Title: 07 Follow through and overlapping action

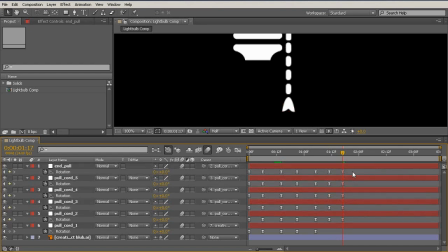So let's go to -2 and then 0. Okay, so now let's take a look at our motion.
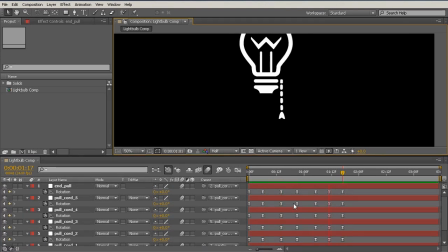And it's not going to be perfect just yet, but it'll be closer. So now we can see that our cord is moving with a little bit more natural movement. It's a little bit weird, and that's because we haven't yet done the offsetting step. Follow through.
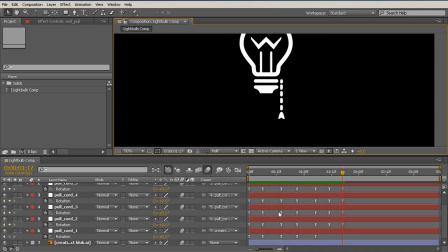Remember, follow through is about a primary object affecting the children or affecting what's connected to it, but at a delay. So let's select our keyframes now, these children objects, and let's begin by offsetting them one frame.
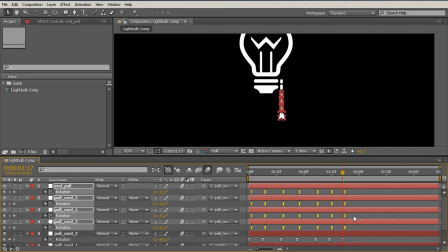So we'll offset them one frame to the right, and then we'll select that new object's children. So we'll select the rest of the children, move those to the right, and again continue selecting, moving one frame to the right, and finally for this last one, moving this to the right. So what you see now is very stepped keyframes,
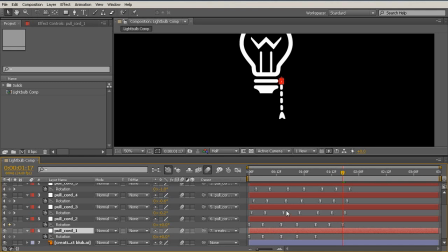with the parent having an effect and then affecting the children one frame later for every sort of layer away the child is from the main object. And what we get now is a delayed effect, or a delayed reaction.
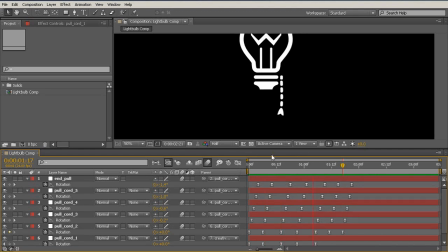So you can see here this looks much more natural, with the front of the object moving with a delay from the original. Now at this point you may need to play with the timing or the spacing, so I'm just going to try to move these back and take a look at this.
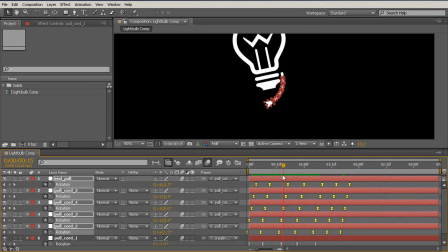Let's see here, it gives it a little bit nicer movement.
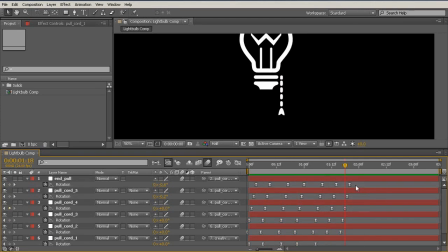Of course, we can continue tweaking this and adding in these various, or tweaking these keyframes to make it a little bit nicer. But as you can see now, by applying follow through, we now have a much nicer animation and something that looks a lot more realistic.
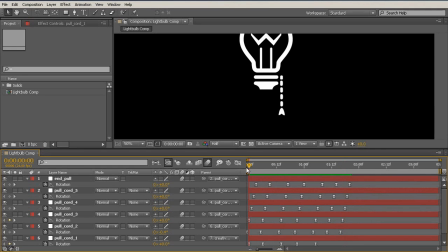So just to sum this lesson up, follow through happens when multiple objects are connected together, when the primary mass, or the heaviest part of that, changes direction, either starts moving, stops moving, begins moving in a different way.
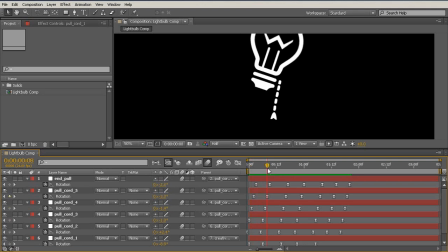That is going to have an effect on each of its children, or each of its connected objects, with a delay. So it's important that we add that delay in, but continue to have those children and the primary object easing in and easing out,
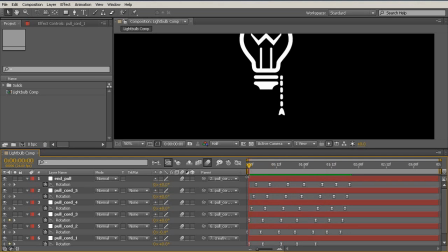and following the rest of these animation principles. And again, later on in this course, we're going to take a look at how to automate most of this with an expression.